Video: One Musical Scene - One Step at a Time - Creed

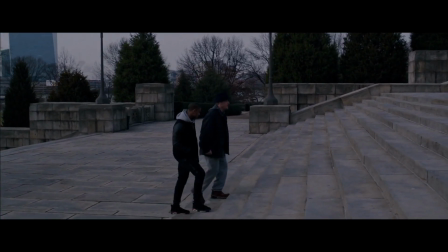And the music made that very clear, such a simple yet effective way of demonstrating that this is Donnie's time to shine.
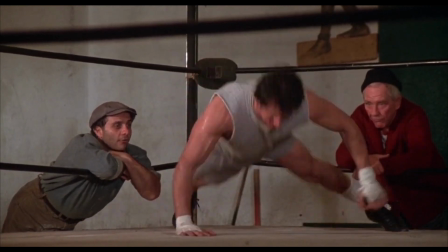The classic Rocky theme has always been about perseverance, overcoming the obstacles, pushing yourself to accomplish your goals.
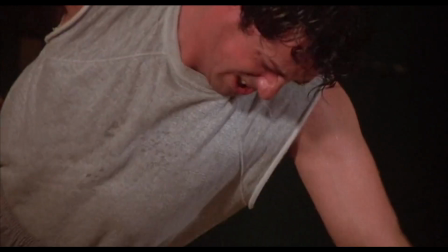It's very uplifting and there's a reason why it's so iconic,
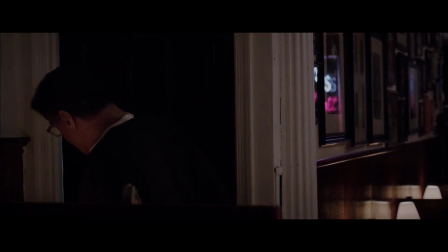but in Creed they've decided to slow down Rocky's theme and only have one instrument be playing it.
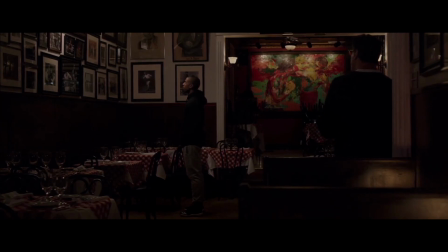This makes the theme feel more whimsical, more gentle as that's where the character is right now.
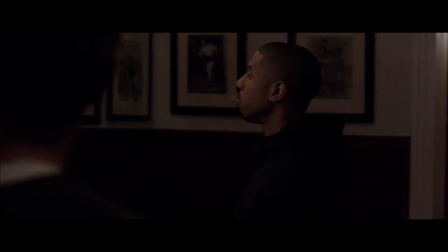Donnie's theme however is uplifting as well but in a very different way. Rocky's theme is very cheering you could say.
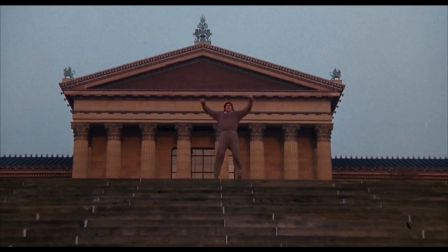You hear it and it makes you happy and encouraged. Donnie's theme goes much harder.
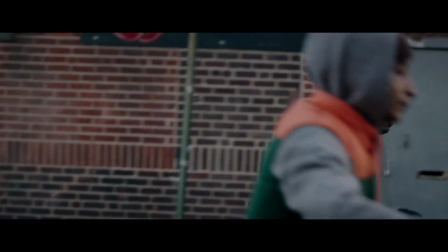It sounds more triumphant while also being much more intense which perfectly captures where his character is at.
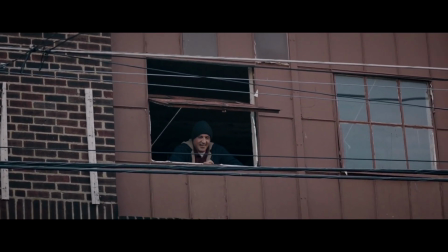A lot of people call Creed the street version of Rocky and I'd say that's pretty accurate and the music captures that feeling.
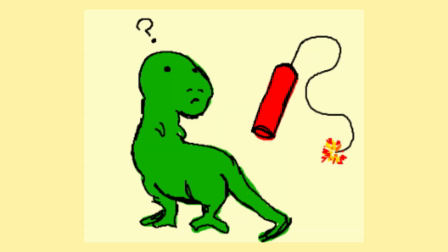It's still uplifting but in a much harder way. It's kind of like comparing Hulk Hogan to Stone Cold Steve Austin.
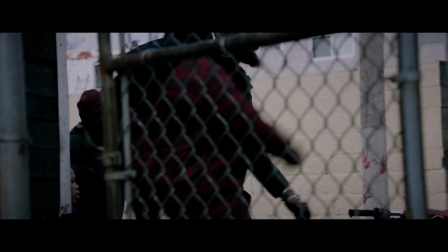I just think it sounds badass which honestly isn't that surprising considering Ludwig Goranson composed music for Creed.
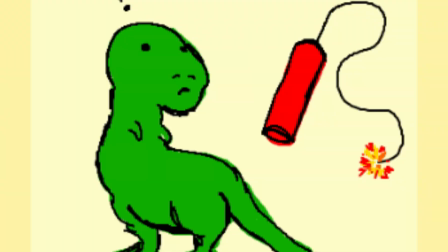You might have heard of him considering he made
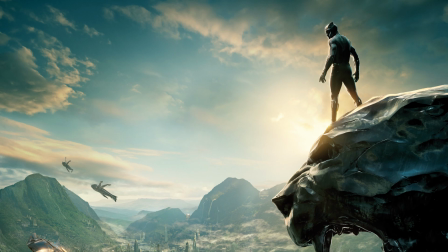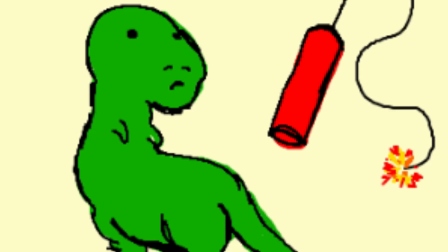and also
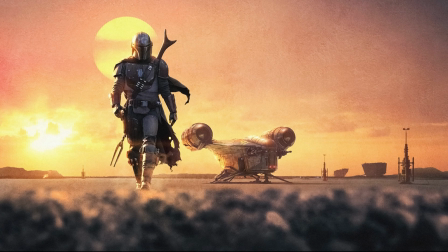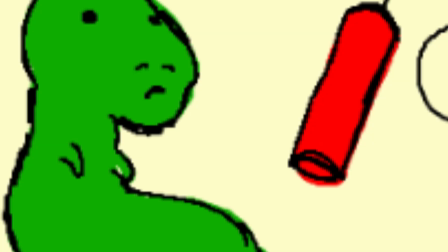oh and don't forget about
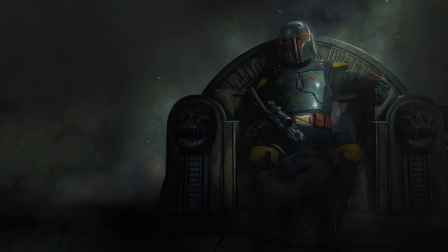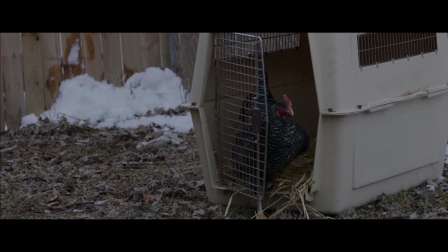Creed is just a perfect movie in my mind. Everything about it just makes me happy and that last scene just gives me the warms and fuzzies.
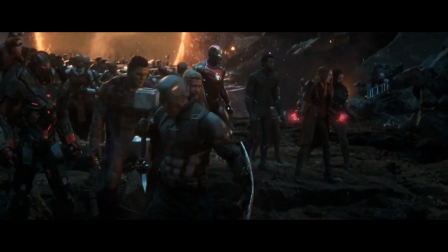I could have chosen any scene from any of the big franchises.
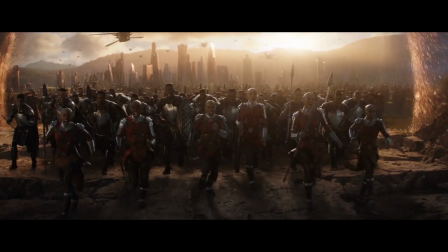The iconic theater shaking screeching scenes where the music imprints on your mind and you could never forget a scene like that.
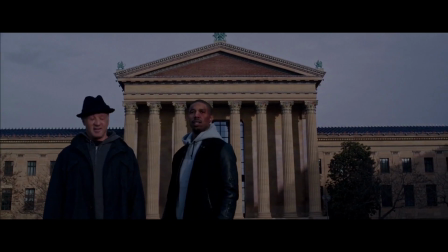And while those are cool, I just think something like Creed offers something more impactful.
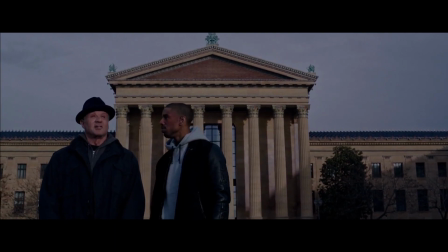It isn't meant to give you a high adrenaline rush and make you want to stop a train with your bare hands.
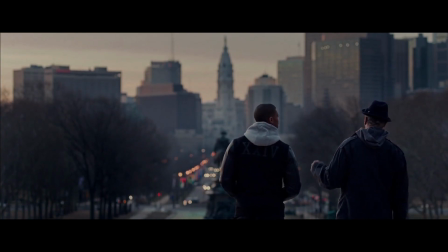It's just meant to make you feel. This scene is packed with emotion because of its simplicity and effectiveness. The music, like the film itself, is teaching you that you can accomplish anything as long as you do it one step at a time.
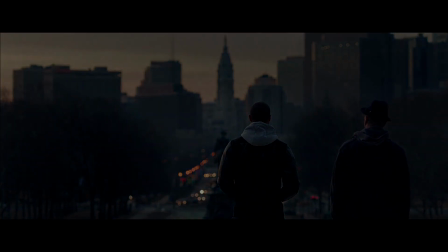Thank you.